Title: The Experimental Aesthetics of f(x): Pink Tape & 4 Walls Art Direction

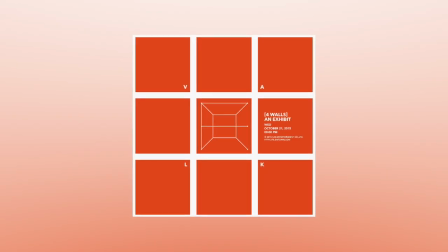(7:59)
It seems that this was heavily inspired by the material design trend that was getting popular in the UX UI design scene at the time,
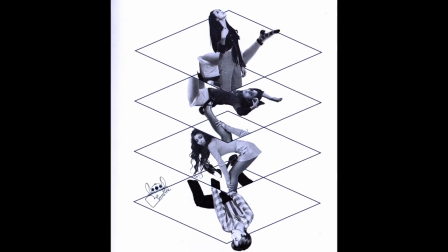(8:06)
again demonstrating how forward-thinking Min was with her FX work, as intentional sparseness was something quite rare in k-pop album design at the time.
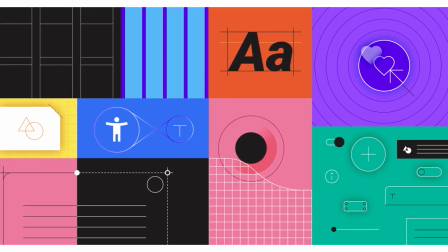(8:14)
Material Design, a design language developed by Google in 2014,
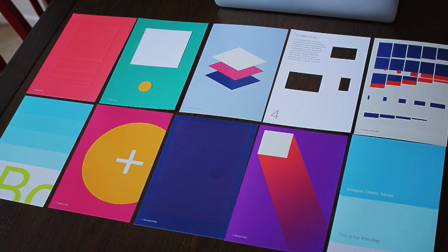(8:17)
focuses on imitating the physical world in a more subtle and two-dimensional way for the sake of efficiency and functionality, and usually uses a limited color palette.
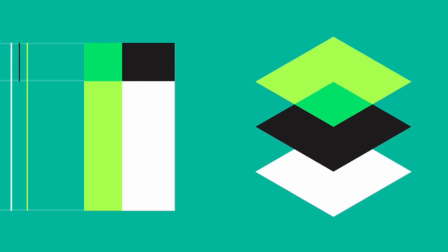(8:25)
Material Design utilizes the z-axis to add a sense of depth and also makes use of responsive animations and transitions.
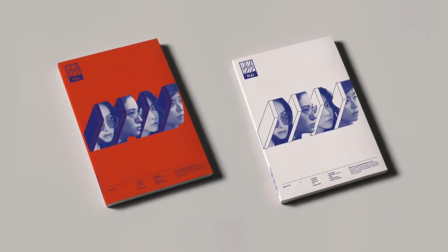(8:33)
These specific features can be seen in the Design of Four Walls, which combines material design's philosophy with Min Hee Jin's personal affinity for collage.
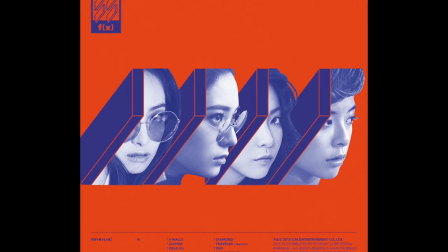(8:41)
On the album's cover, each member's profile is attached to a wall illustrated using the X, Y, and Z axes. The four walls' logos are geometric and chic, showing these four walls either in a box or coming together to form a room.
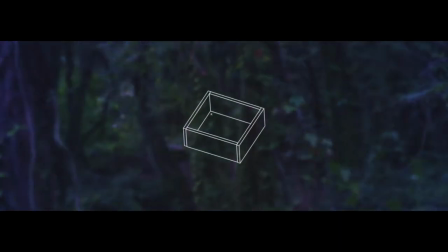(8:54)
These design choices send the message that each member of FX is a pillar and that they all support each other with their individual talents.
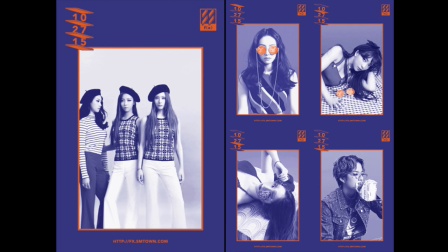(9:01)
Additionally, promo posters like these used animation to make the visuals even more impactful and tech savvy.
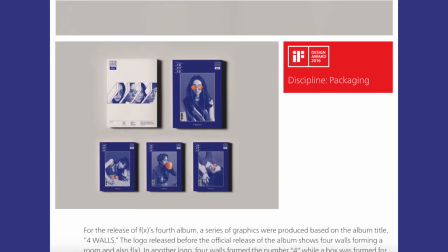(9:07)
The album Design for Four Walls received an IF Design Award for packaging in 2016.
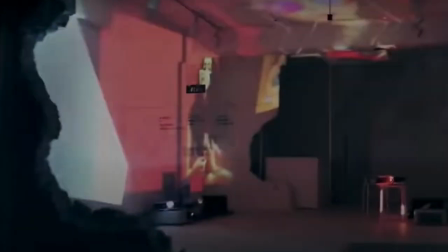(9:13)
To build even more hype for the album,
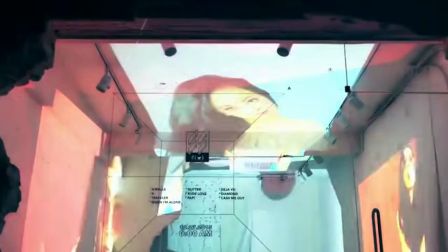(9:15)
SM made the unconventional choice to hold an exhibit at a gallery in the Itaewon district of Seoul where members of the public could come and visit.
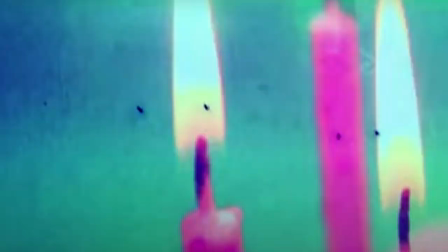(9:23)
Each day leading up to the comeback, a new teaser focusing on one member would be premiered at the exhibit,
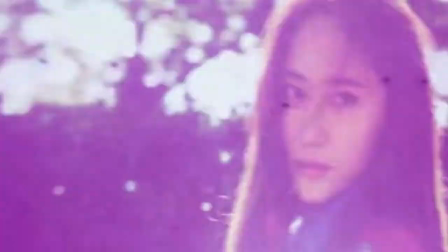(9:28)
projected onto the walls of the gallery which could be seen from the street through the glass window of the establishment.
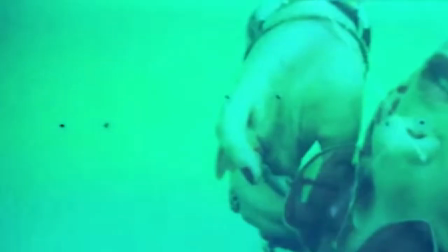(9:33)
The colorful projections displayed dreamy footage of the members during their album photobooks shoot for four walls,
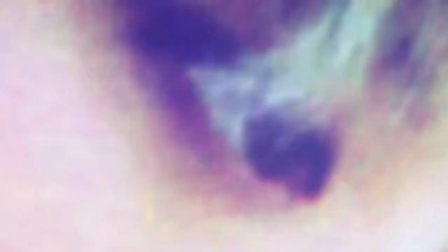(9:39)
similar to how the pink tape art film employed behind-the-scenes photo shoot footage. The exhibition was an exciting way for fans to truly immerse themselves into the world of FX,
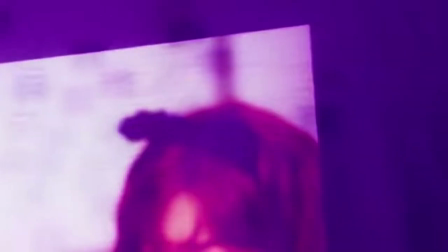(9:48)
while the very public nature of the installation could also intrigue passerby who wouldn't otherwise follow the group.
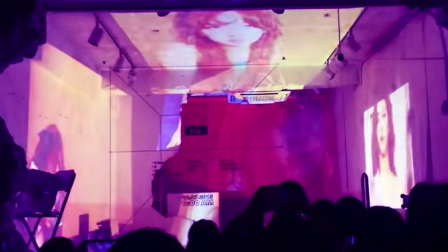(9:54)
There was a lot of press coverage of the exhibition, which worked to generate even more buzz for the comeback.
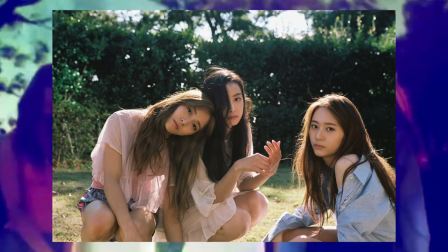(9:59)
The photos for this album, many of which were displayed at the aforementioned exhibition,
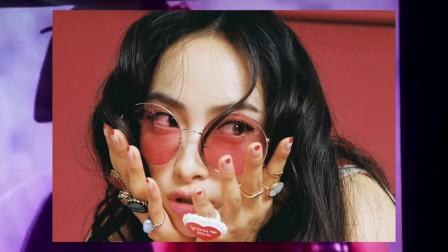(10:03)
presented a very sleek and vibrant image of the girls with an air of maturity and some groovy, retro influence.
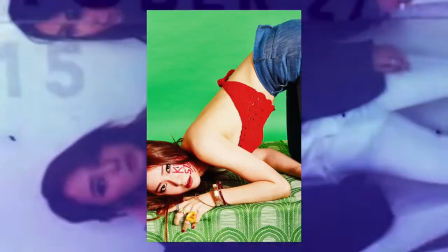(10:09)
Some of these images have a strong pop art aura, pairing complementary colors with each other to create images that really stand out.
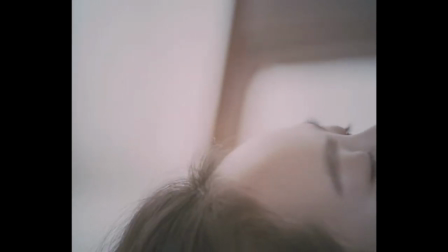(10:16)
And of course, the music video was beautiful. It seems to follow an Alice in Wonderland type of story,
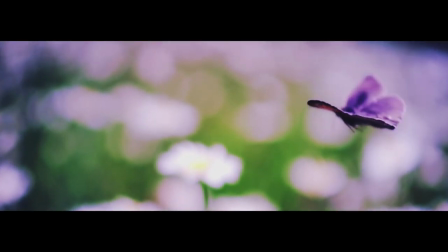(10:21)
in which the members of FX physically escape the four walls of a house into a lush green forest where they encounter odd and mystical happenings.
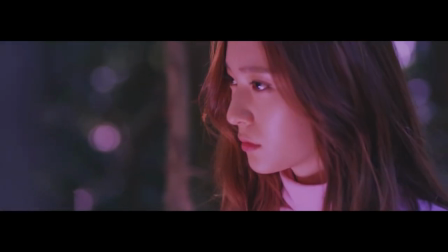(10:29)
This can be seen as a metaphor for the group as a whole,
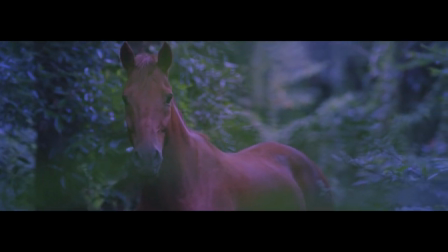(10:32)
conveying how they refuse to box themselves into one artistic category and instead constantly evolve through exploring different realms of creativity.
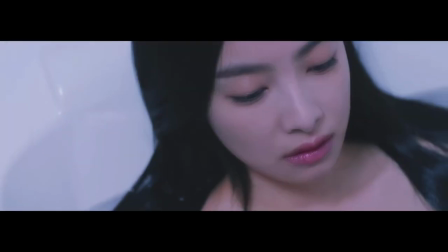(10:39)
There is absolutely no choreography in this music video, a rarity for a K-pop title single to really hone in on visual storytelling.
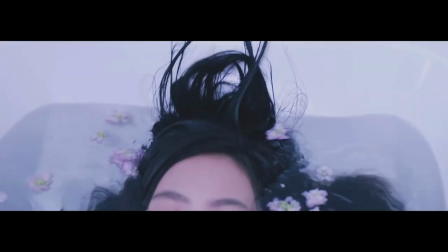(10:46)
And while the lack of choreography in the music video may have been disappointing for some fans,
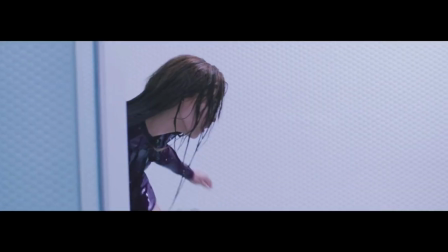(10:50)
I feel that it makes sense in the context of the video and really goes to show how FX were truly risk-takers in K-pop.
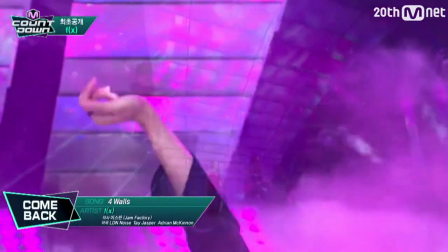(10:57)
Even the stage performances for Four Walls were visually impressive. I loved that the members' outfits were perfectly color-coordinated, yet still completely unique from each other.
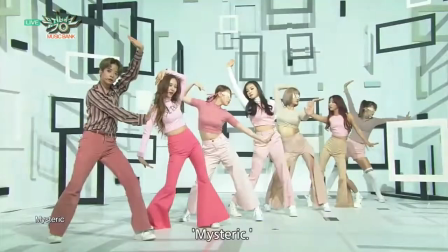(11:06)
Flowy sleeves and high-waisted bell-bottom pants paired with the choreography created beautiful,
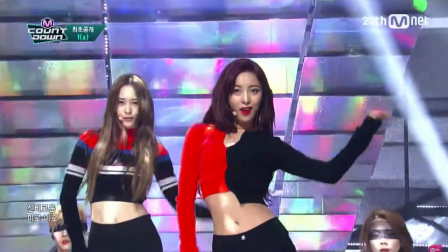(11:11)
fluid moments on stage and was also a bit reminiscent of disco, once again showcasing FX's retro influences.
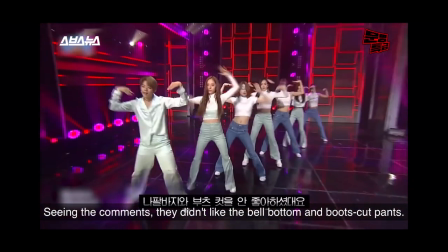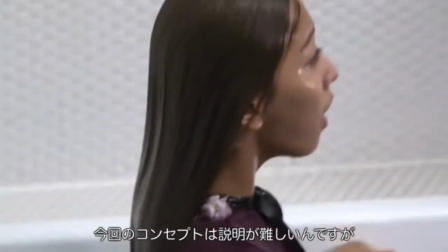(11:45)
I think it's so interesting to see that though pink tape and four walls are very different in style, they still seem to share the same FX experimental flair.